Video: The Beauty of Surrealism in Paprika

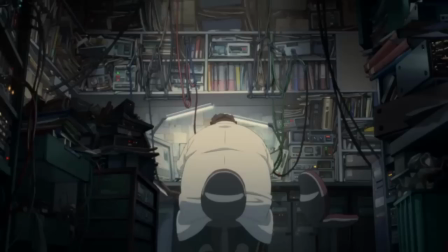By initially positioning the spectator against Tokita due to his excessive weight,
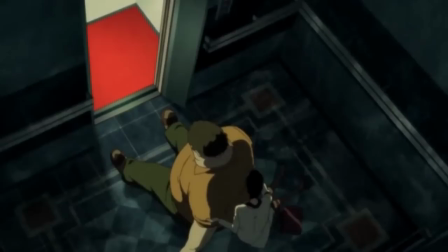the film goes on to redeem him throughout the story by highlighting his innocent and caring personality.
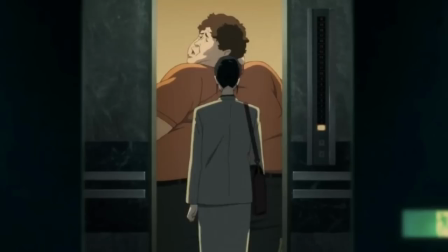The film encourages the spectator to read things deeper than a visual level
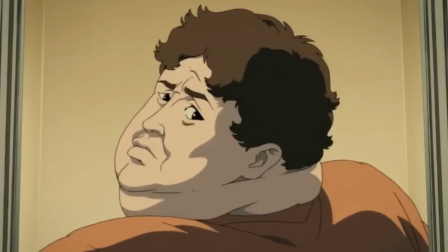by using Tokita's unrealistically proportioned body to create two opposing responses.
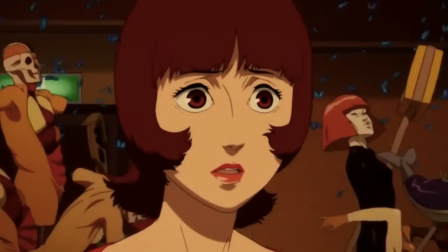At first, we do not align with this character. The spectator is only presented with alignment to Tokita's character when he loses himself to insanity,
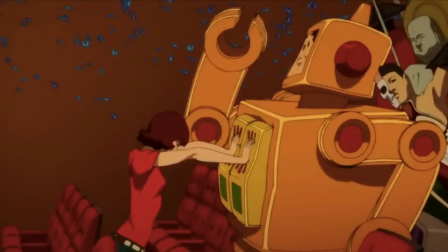and Dr. Chiba attempts to awaken him to no avail. Tokita's avatar upon losing his sanity in the dream world is an enlarged children's toy of a robot.
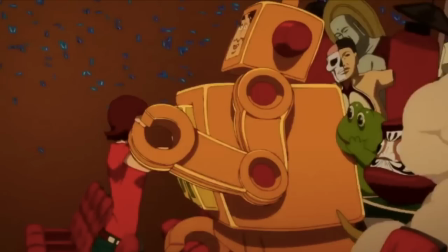Chiba is emotionally distraught by this, shaking the robot back and forth whilst the robot marches forward with the parade, unaware of Chiba's interference.
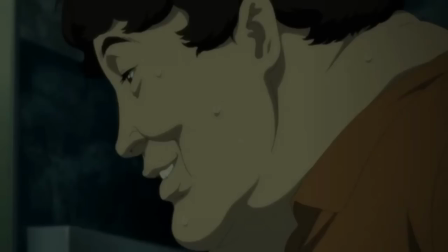Takita's avatar of a child's toy robot represents his personality of childishness and ingenuity.
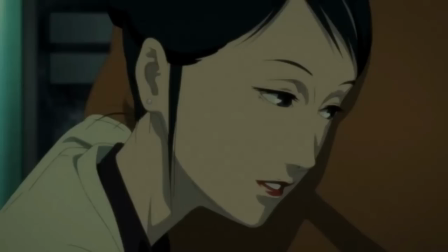Chiba would later tell Takita in a last bid to bring him back from insanity that she has fallen in love with him.
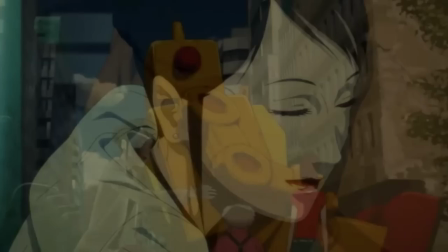Saying this does in fact bring Takita back, and the two proceed to defeat the main antagonist together.
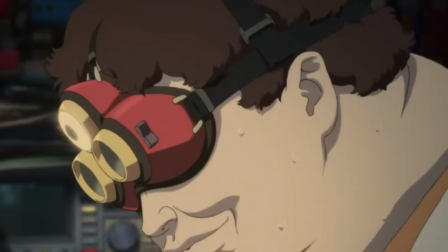The film is carrying an underlying message that the original negative viewpoint of Takita was incorrect,
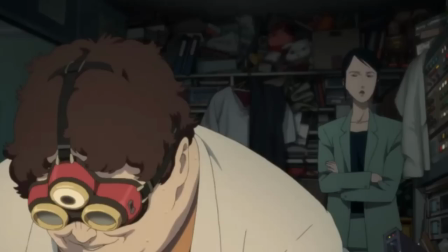and that there is a more important depth to this character. Chiba and Takita's dynamic not only introduces the idea of depth in terms of a person,
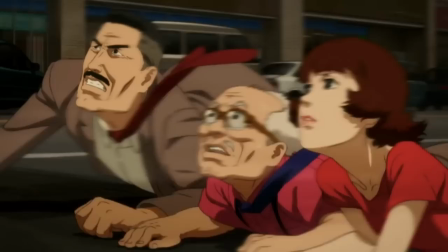but opens the spectator's mind to look at the film in a more analytical sense in order to understand things to a greater extent.
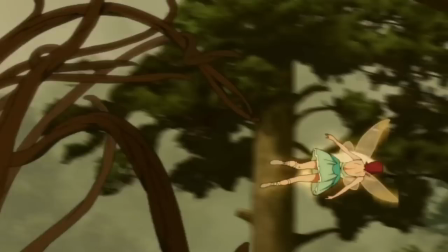Similar to how Takita is a morbidly obese character but has a desirable and likable personality,
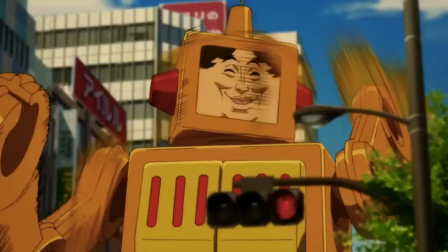Paprika has a story which can be followed in the traditional sense and also has a depth to it which can be read in a multitude of different ways.
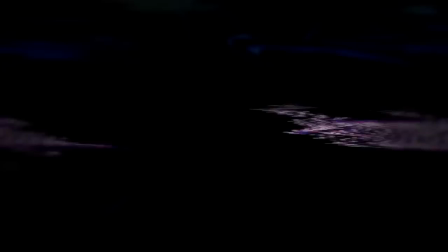The narrative arc of Takita's character acts as a representation of the depths of surrealism within the entirety of the film.
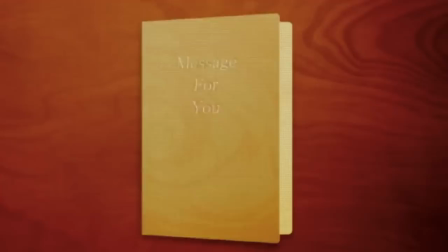Paprika goes on to raise the question of whether or not we rely too much on stories with a strict narrative and rational view on life,
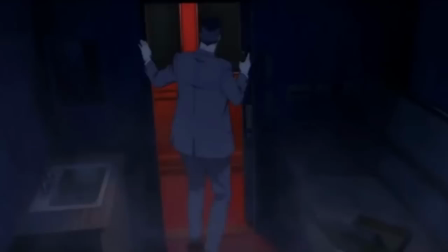even challenging these types of stories through the character of Detective Konokawa,
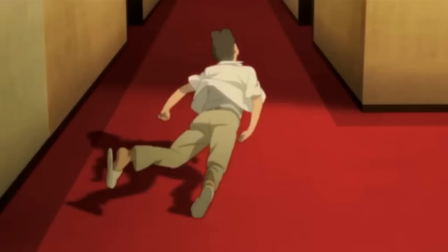a man haunted by a failed case in which he assigns guilt to himself for not being able to save the victim.
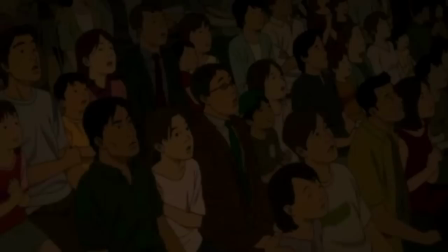There are multiple dream sequences of Konokawa reliving the moments leading up to this.
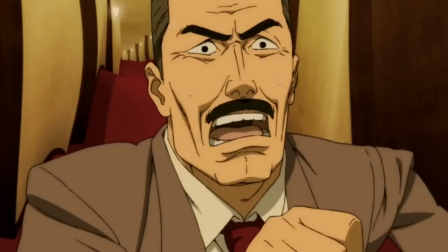A terrifying feeling of helplessness is created as Konokawa runs toward the victim and the floor begins to shift beneath him, creating an ever steepening obstacle.
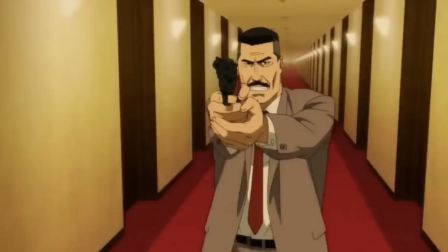We only see this narrative arc through the surreal lens of Konokawa's dreams.
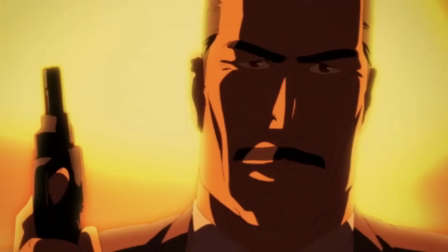Konokawa then relives the dream, but this time he is able to overcome his trauma and shoot the murderer before he gets away.
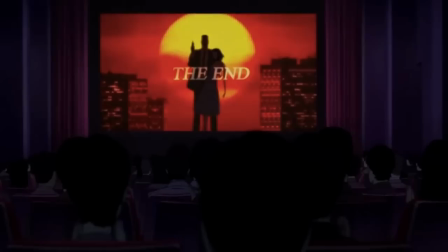This sequence even concludes with the words "the end" superimposed over Konokawa. Paprika rejects the concept of the classical murder mystery, which pertains to realism,
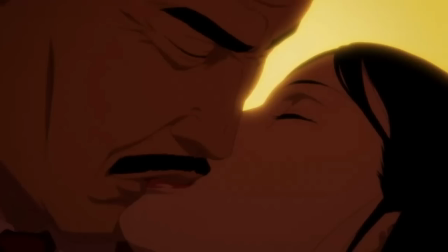by instead offering a detective story which is dealt with entirely in the world of dreams.
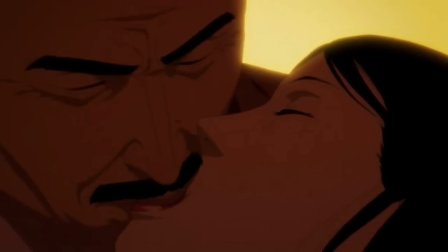Paprika uses surrealism in this instance to prove that we do not need to be grounded in reality to be told a cohesive and compelling story.
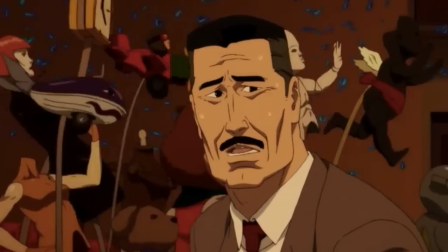The film openly celebrates distancing itself from reality by taking the story of a murder mystery, a genre which has a tendency to rely on rational thinking and logic, and exploring it in a completely original way. Satoshi Kon has created a wholly surrealistic detective story by avoiding the norms and tropes of its genre.
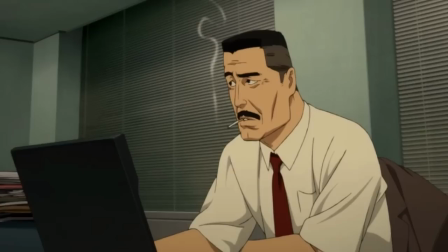Paprika goes on to suggest that this shift from reality is a desirable thing,
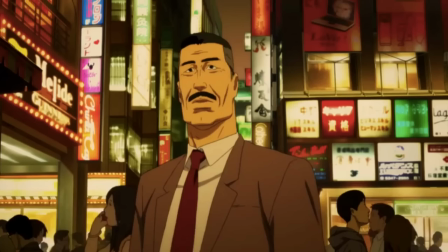as the end of the film depicts Konokawa going to the cinema after a film named Dreaming Kids is recommended to him.
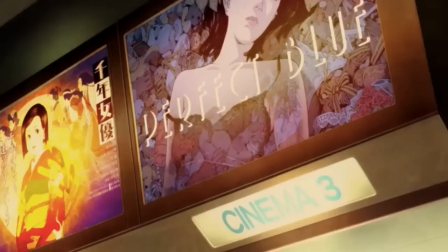The cinema is a grandiose structure colored gold and red with bright lights and luxurious red carpets. It is a visually appealing location and creates a relaxing atmosphere for the ending of the film.
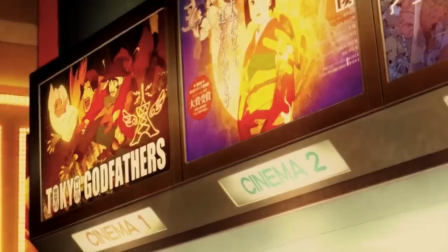Overhead, there are numerous posters displaying all of Satoshi Kon's previous films: Perfect Blue,
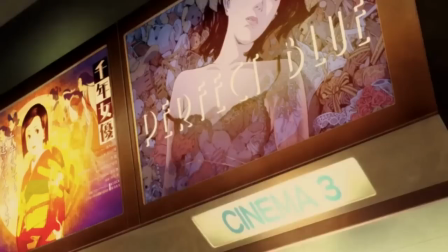Millennium Actress, Tokyo Godfathers, and the aforementioned Dreaming Kids.
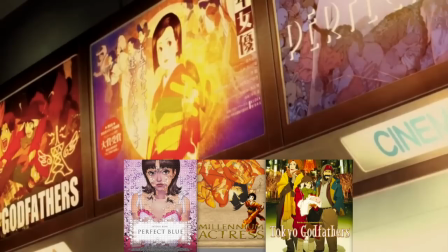Satoshi Kon's previous theatrical works appearing in the form of posters above the cinema is inherently meta.
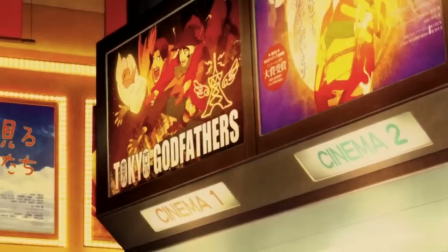However, the final film, Dreaming Kids, is not real, and was never produced, causing its inclusion to stand out among the others.
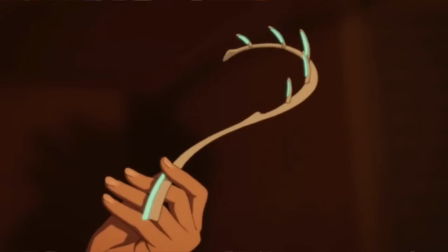This final scene underlines the point of contemporary cinema itself.